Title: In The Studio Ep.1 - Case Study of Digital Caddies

Today on In the Studio, we're going to be discussing a case study of a previous job we did to give you a better idea of what it would be like to work with us on your next video production.
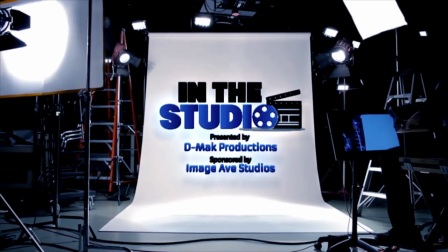Hi, I'm Danny McManus of DMACC Productions. We're here at Image Ave Studios here in the Greater Phoenix area about to discuss a case study from one of our previous jobs to give you a better idea of what it would be like to work with us on your next video production. So pretty much the first thing that would happen is you would contact us, maybe among some other video production companies searching for the right one. One of our business representatives would discuss with you what your creative ideas are and what our creative ideas are and pretty much what you're trying to accomplish with the video. If we get approved, we move to the next process, which is the official pre-production process. Now, I like to consider pre-production the most important part of the entire production process. So for this case study today, we're going to be going over a previous job that we did for Digital Caddies.
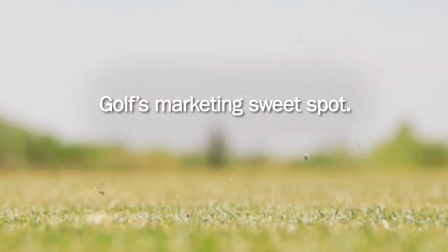[1:02]
Digital Caddies is a technology company that works in the golf industry and what they do is they put tablets into golf carts.
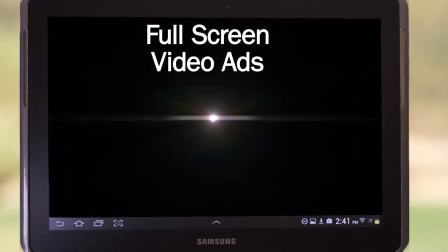[1:10]
Now the purpose of the video was to bring this video to potential advertisers to influence them to put their ads into these tablets. This is what's called a shot sheet. Now this is very close to the front of the binder because we were using this on the production day and the shot sheet is pretty
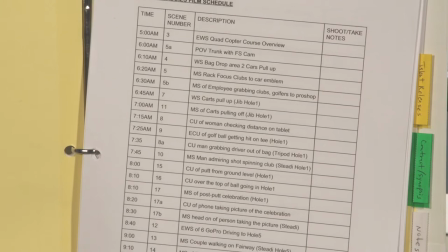[1:27]
much the exact layout of which shot we're going to get at which location during which part of the day. For this video we used a jib, super slow motion, a quadcopter for aerial footage, as well as a steadicam.
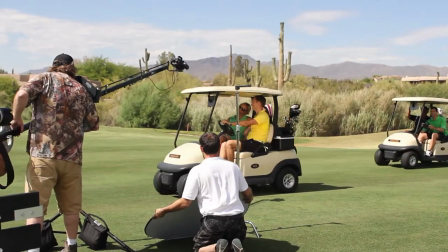[1:41]
Now, the jib shots, a lot of them were establishing shots, giving a sense of grandiosity to the golf course and openness.
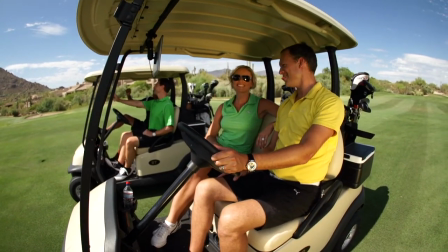[1:48]
When you have the added element of the ability to be high as well as low in one shot,
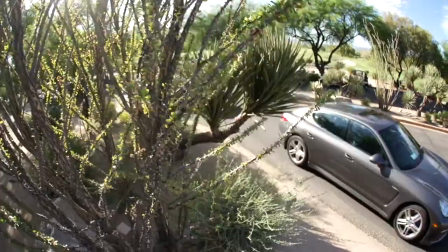[1:53]
it really gives this high production value feel and it establishes in a very distinct matter where you're at and the surroundings that you're in. The Steadicam added an element of on-ground movement that the jib couldn't necessarily accomplish with the limited range of the size of the jib.
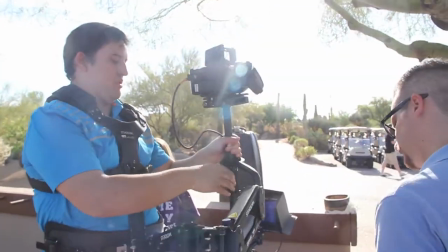[2:10]
Some of the headaches that using a Steadicam can avoid is shaky footage that
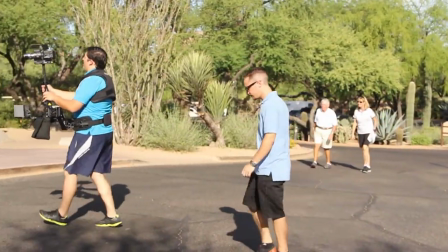[2:15]
you would get from using a handheld or monopod setup and a walking shot.
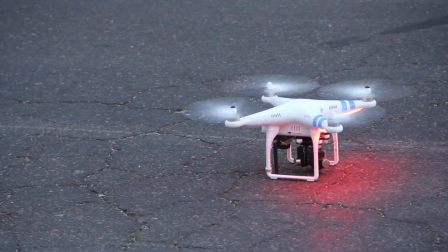[2:20]
So just in the past couple years the quadcopter has revolutionized aerial footage and made aerial footage available to smaller budgets all across the country.
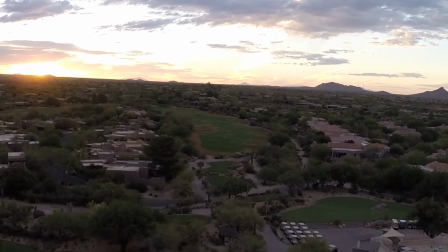[2:30]
For this particular shoot, we got some breathtaking sunset and sunrise shots of the golf course,
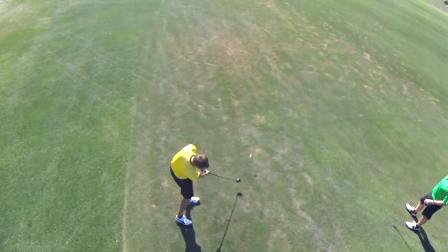[2:35]
just things that add a cinematic element that wouldn't be possible on the ground.
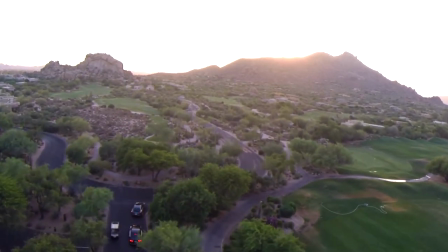[2:40]
I mean, think about it. You have the ability to fly 500 meters in the air and 500 meters away from where you started the quadcopter.
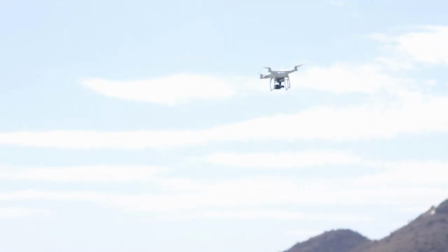[2:46]
The potential is unlimited, the amount of shots that you could possibly get. With this particular shoot with digital caddies, slow motion was a huge element that the client wanted to incorporate throughout the video.
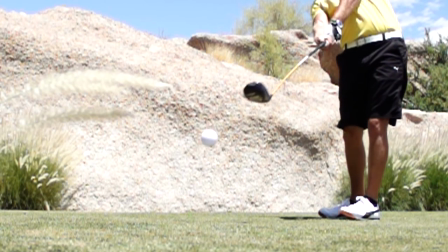[2:57]
Now, in order to accomplish those shots, we had to shoot with a camera with an extremely high frame rate.
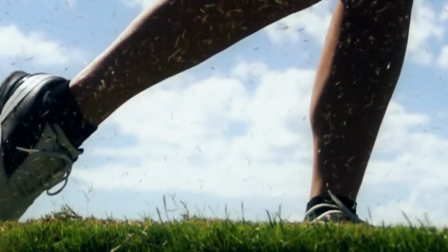[3:03]
We shot with an FS700 that can shoot up to 960 frames per second. So after the long day of production, we came back and we took a look at our pre-production binder, input all the footage into our editing system,
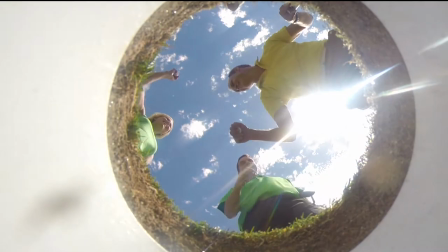[3:15]
and went back and matched all the shots as well as all of the descriptive text that we needed in graphics and implemented them over the next couple weeks into a finished product. Now this video with Digital Caddies had many different elements that added value to the entire video production process. Now you may or may not need these elements in your video production. Feel free to contact us today and we can help decide what's right for you. I'm Danny McManus with DMACC Productions and Image App Studios and thanks for joining us.